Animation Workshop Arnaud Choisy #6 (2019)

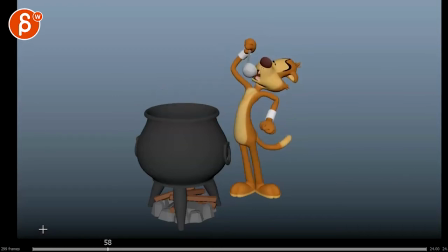All right, let's play this in full first. There's no sound. Making no sounds here. And...
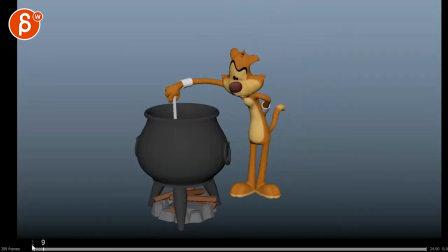And... That. Now, this was for the AnimChallenge submission.
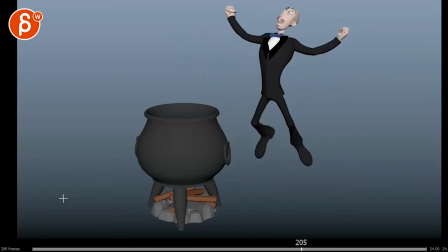That's a word. That is a word. Now, it's very cool. My main comment would be just on timing.
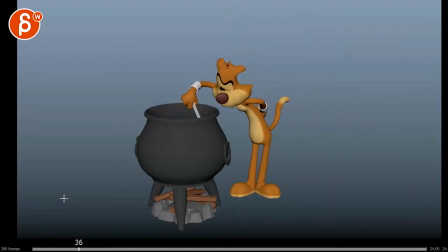I think there's some cool stuff. I would say I'm always a big fan of just involving more of the body, even if it's cartoony, even if it's in a subtle way. So when you have your arm moving, especially towards the end, here you see a bit of a downwards move on the head.
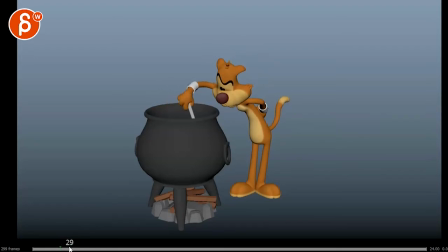It's a fantastic arrow on the head here. But then once you go back, it still feels like there is a complete disconnect between what the arm is doing and how the arm is affecting the rest of the character. Even it's cartoony I don't know how it's still add a feeling of the shoulder gets pulled back
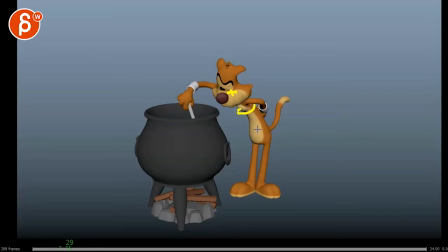and then the chest turns in wide a little bit with an ever so slight move through here. You can keep this dead but imagine there's there's basically energy coming from that arm movement that then fans down into
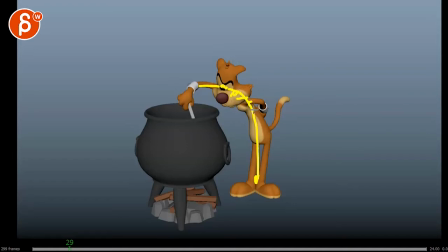here and you can imagine there's a lot of movement in the shoulder with a little bit in the chest and it really just fades out into nothing but i would still add just a little bit uh it just gives you it to me feels like the character feels more connected so there's just more um there's just more to it in terms of
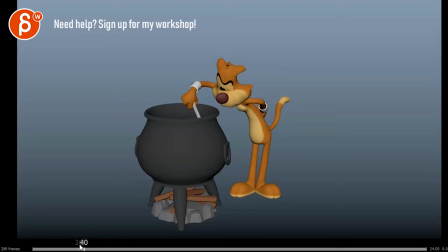character being alive i know this is this is you can get very very um you know minimalistic in terms of animation but if
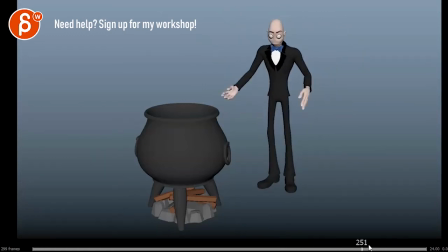i look at the ends when you have all of this here this is not a pose to pose you know pokoyo style where it just kind of pops from from one thing to the next you have smooth transition transitions you have arcs you have easins you can see it in the fingers so
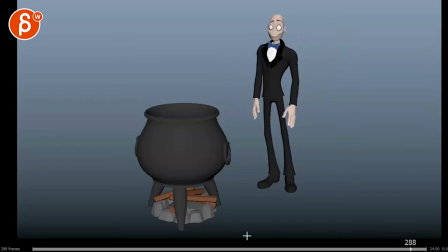there's there's a lot of detail here now you might argue maybe this character now in this state is more animated and has more details more lifelike and this is more cartoony maybe i mean That could be an argument, but it's a hard sell because I don't see it. You know, I don't see that progression.
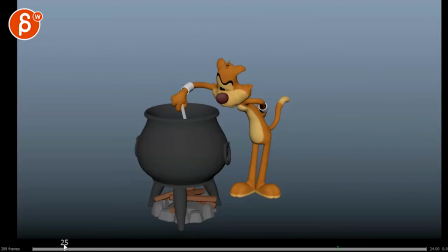I don't know if that's very clear, if that is an intention. So to me, it feels like you want to add more stuff here, and then you can see it as you go through that. So when you drink, same thing here. That's a bigger move, and even this could have a little bit in here and a little bit in the shoulders and the chest,
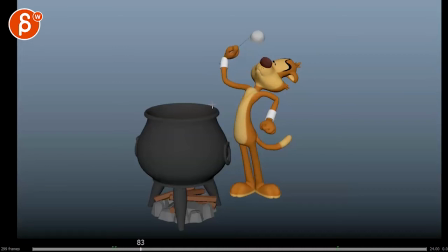and even the head could come up just a little bit on that closing of the mouth so to me those are just little things and even just that it gets so minimal um that i would either leave it like this but then simplify that in terms of the style just like here
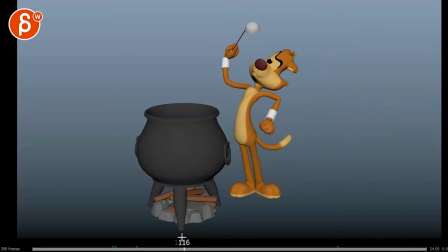um but again this all kind of depends if that was intended to be super minimal and that a bit more fluid and advanced